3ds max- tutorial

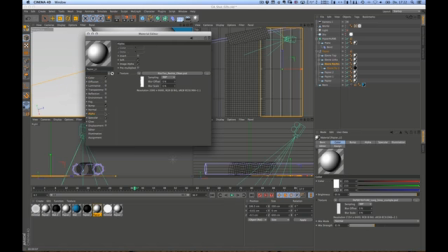[8:17]
This is the alpha. So I have some color which is white. I have a crumpled paper texture that is very light, so it's not just flat. But also in the bump map I have a little bit of a texture. But most importantly is the alpha channel.
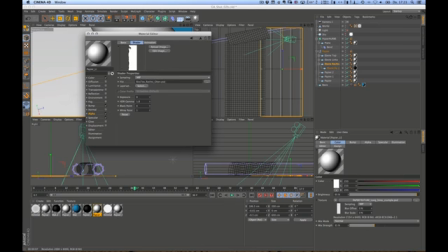[8:35]
And if you look at the alpha channel, you can see that this is the torn paper that I have added,
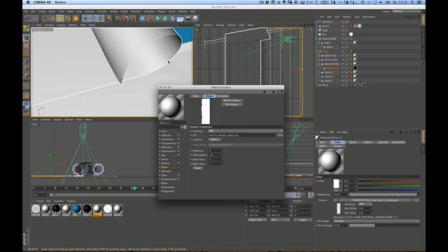[8:42]
and this has to match. This has to line up properly with the other paper texture that we have added to this curled up paper tier.
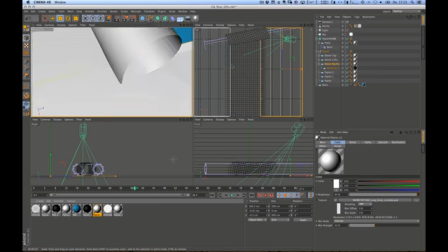[8:53]
So that's the secret of it, basically. It's just animated, very simple.
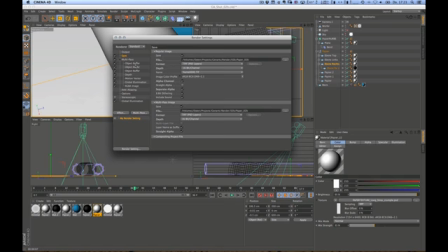[9:00]
Maybe I can walk you through some of the render settings that I have. There's of course the obvious object buffers that I've created. So in total there are 3 object buffers, so that I can control it better in After Effects.
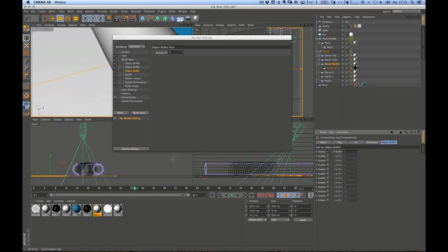[9:14]
So I think this one was object buffer 1. So it's the curl part. The paper, the background is basically number 2, and number 3 is the background. So I have 3 object buffers. Of course I have the depth channel as well as motion vectors,
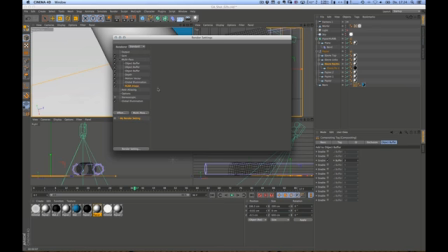[9:32]
separate GI and RGB alpha image, and of course global illumination is on. I used the IR still image settings with the diffuse depth of 2, and these are the other settings that I have used for this.
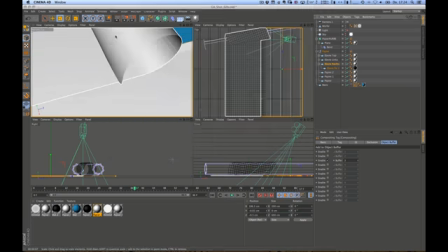[9:48]
It works quite well with these settings, so no problems whatsoever, and it renders quite fast as well.
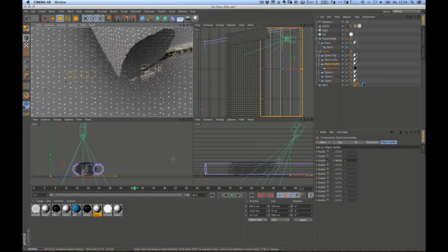[9:55]
So if I render this, it should go quite quickly. And I've actually rendered this on my Mac Pro, so it was even faster than on a laptop.
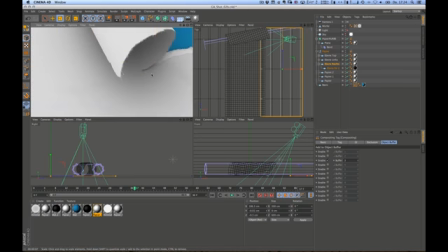[10:04]
So the result is quite nice. But of course, it's not finished because we have to comp it and refine it in After Effects to get to the final look.
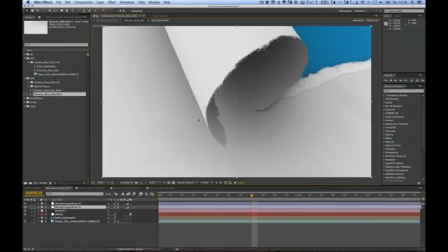[10:13]
So let me jump to After Effects for this. And in After Effects, this is how the render looks like. So you can see all of those nice fibers. Everything looks quite sexy, but still we're not there where we want to be because we have to add a few things.
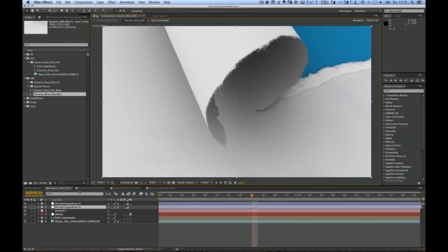[10:29]
And one of the problems that I've stumbled upon was that the depth channel was only giving me the depth information from the geometry. It was not giving me depth channel to the fibers, of course, because it's only realizing
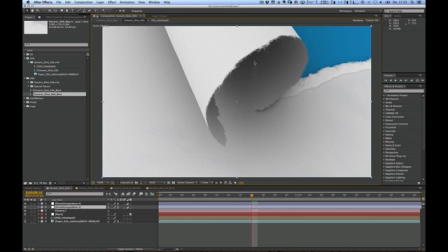[10:47]
or rendering the depth information that is coming from actual geometry. But since we have an alpha channel, it didn't work quite right. So what I have created is I have created a fake depth channel.
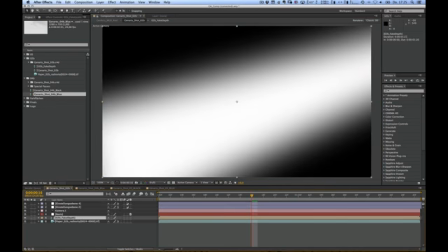[11:00]
A fake depth channel is something that I use quite often
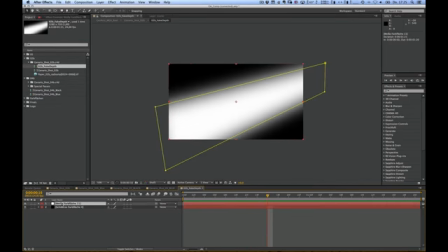[11:04]
to actually guide the depth of field the way I would like it to have. So what I created is just a white layer, and if I show the mask, I have just a feathered mask, which is roughly the angle that I would like to have the depth.
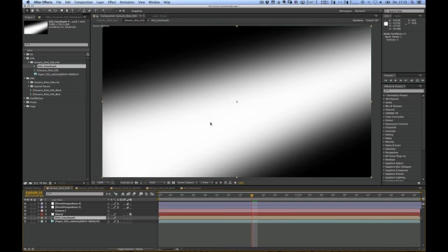[11:21]
So basically with the depth channel you can control what is in focus and what is not.
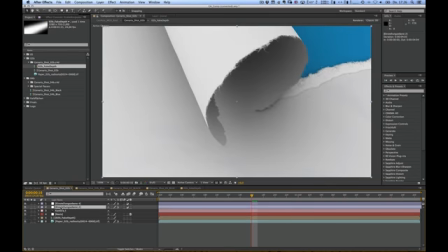[11:28]
And to create this, let me just show you what else I have created here. So for now I have a little bit of grain.
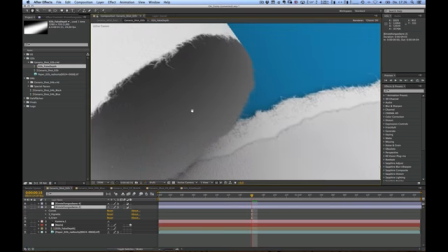[11:36]
I use sapphire grain. You can see that it's giving you a little bit of grain, so you get rid of some of the banding.
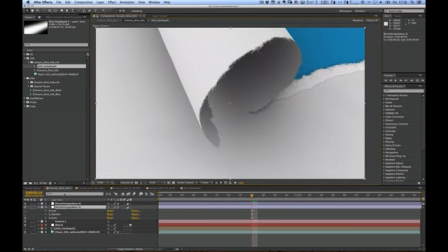[11:43]
I have used the sapphire vignette effect to add a little bit of vignetting,
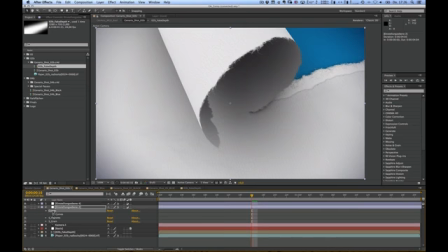[11:49]
and I've used curves to just a typical S shape, just to give it a little bit more contrast.
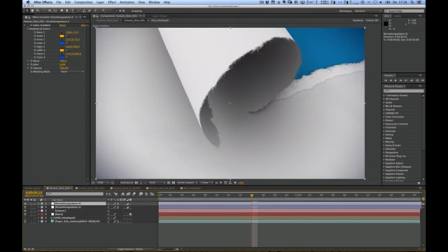[11:56]
The second adjustment layer is a bit more interesting, I think, because I used a 4-color gradient. So I've used the 4-color gradient to have warmish colors here on the left and bluish colors on the right. And those two complementary
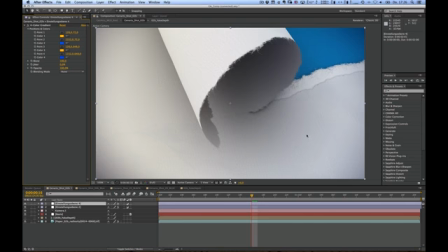[12:14]
colors, blue and yellow, so warm and cold colors, look quite nice. So it gives a bit more of a, like it was lighted properly.
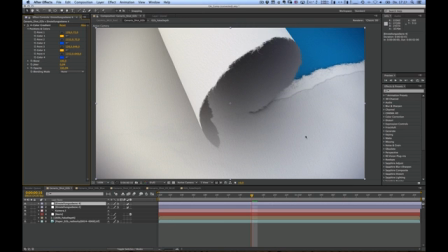[12:22]
And I didn't want to use Cinema 4D lights to light it because I wanted to have a bit more control in post-production on how to achieve this effect. But still, you might be wondering, how did I achieve that look of depth of field? So let me just add depth of field to that, and for this I'm gonna go ahead and choose a new adjustment layer
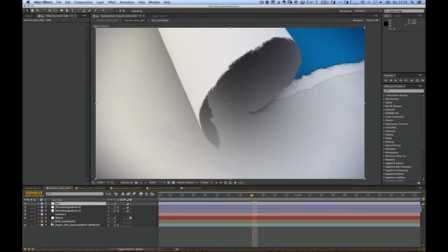[12:42]
and call this depth of field, and I'm gonna choose my favorite plugin, which is from Frischluft, and it's called depth of field. All I have to do now is choose my fake depth layer, choosing layer number 6, which is the fake depth layer, and I'm just going to crank up the value, maybe something like 20,
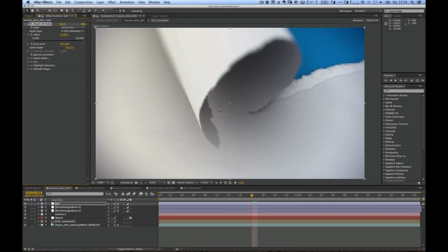[13:02]
so make it really like it's been photographed by a macro lens with the proper aperture settings and everything. So this gives you this shallow depth of field, and of course you can always go ahead and choose a different depth of field setting.
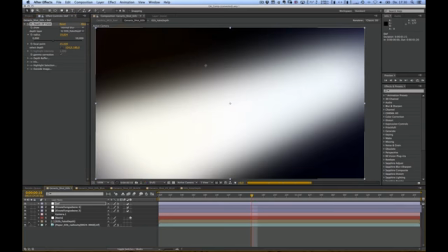[13:19]
Let's say I choose depth right here. I switch that off again, and you can see that this part is in focus and this is out of focus.
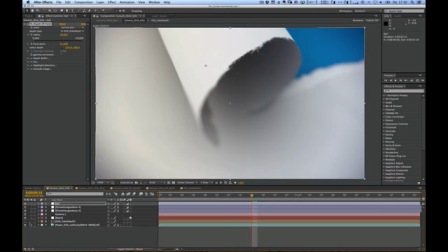[13:27]
Of course it's physically not 100% correct, but I think it works quite nice.
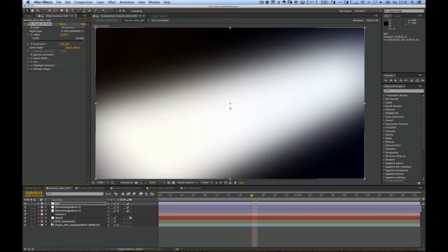[13:32]
So let me just select this as a focus area and hide this again, and you can see that it looks quite nice.
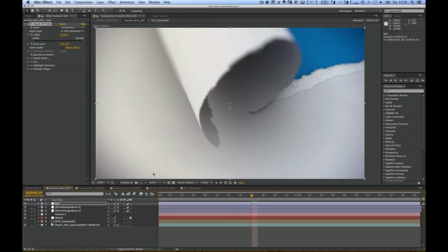[13:40]
Also hiding some of the flaws that we have here, but I think again it works quite nice the way it is. And of course we can go ahead and choose different irises, like 6 facets and just a little bit rounded, and this gives you quite a nice result.
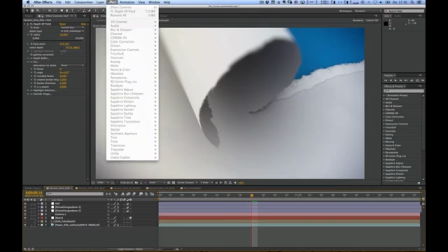[13:59]
The last thing I add usually is a little bit of chromatic aberration.
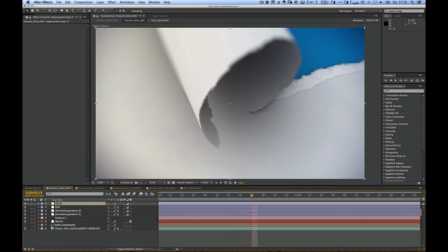[14:06]
Let me just call that chromatic aberration, and oops, chromatic ABB.
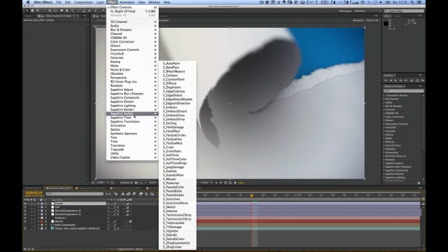[14:14]
Let's just use that. And for this I use the sapphire filter.
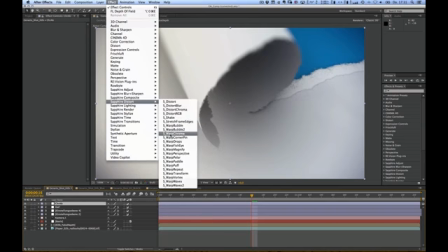[14:21]
It's the warp chroma filter.
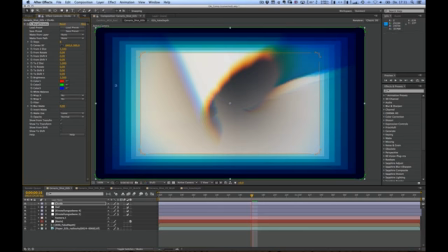[14:24]
Warp chroma, when you apply it, looks like this, which is really like a look that we don't want. But if we reduce the distance from Z to something like
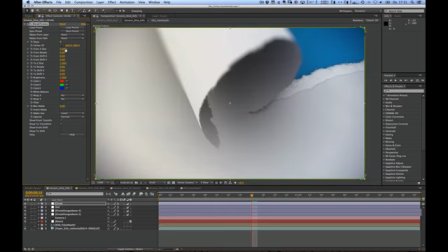[14:40]
0.995, we'll get something like this. Maybe we can add a little bit more, 9.2.
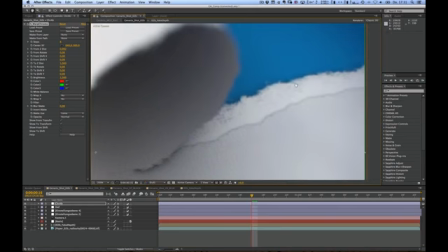[14:48]
And this will give you a little bit of chromatic aberration on the edges. So this will give you this red and green shift
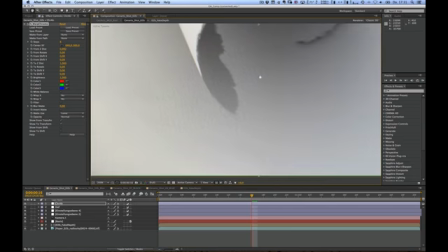[14:56]
a red and green blue shift on the edges, then it will just make it slightly more realistic.
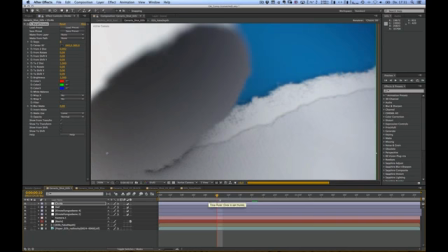[15:01]
So if we go through some of the footage here,
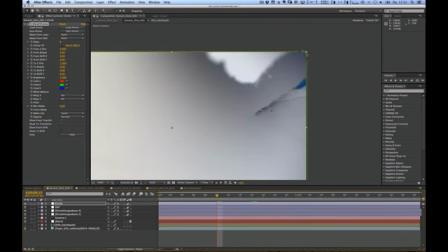[15:05]
you will see that it makes it a little bit unsharper, and it just gives you this beautiful look.
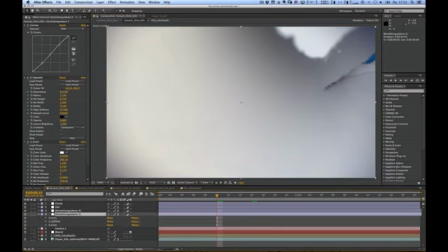[15:11]
And actually, let me just choose the different layer order.
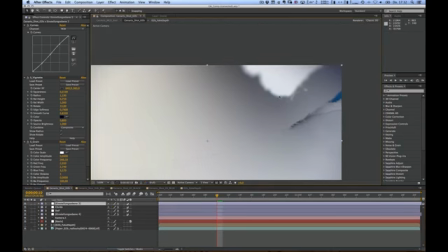[15:16]
So maybe I put that on top so that the grain is not blurred as well.
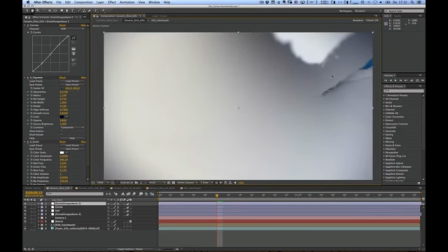[15:23]
So of course the grain has to be on top of the blur, also to avoid banding, and of course naturally it looks more realistic because the grain would be coming from film or from the camera.
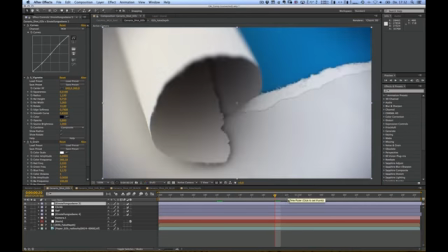[15:35]
So this is how this was achieved. And maybe one last note for the ending.
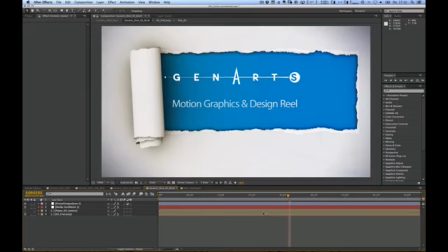[15:42]
I've used null objects and the render tag and the external compositing tag in Cinema 4D to comp in the logo and also actually the color.
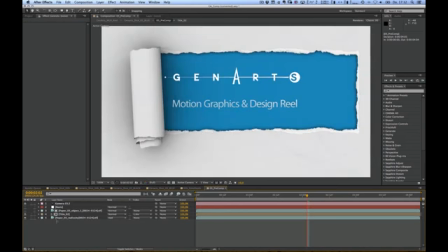[15:55]
So if I go into this comp, you can see that I have the camera.
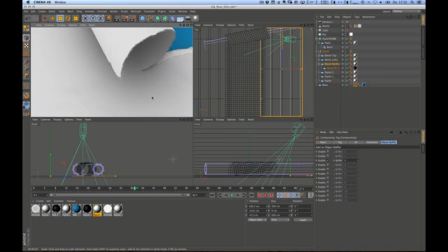[16:00]
And let me go back to Cinema and open up a file for you, which is the last one.
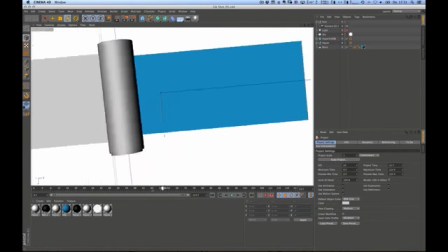[16:10]
So this is the ending shot. It's doing some fancy OpenGL stuff.
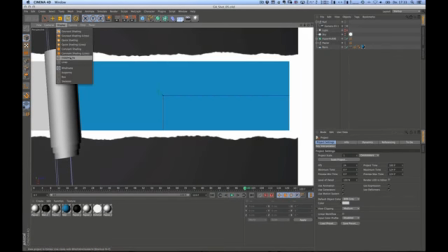[16:16]
Let me just do this.
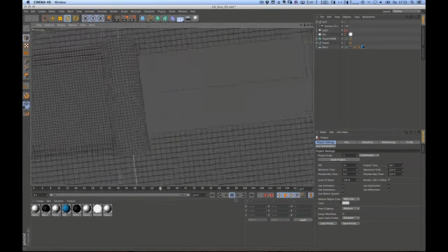[16:23]
Okay, so you can see it will start to pan up and a little bounce.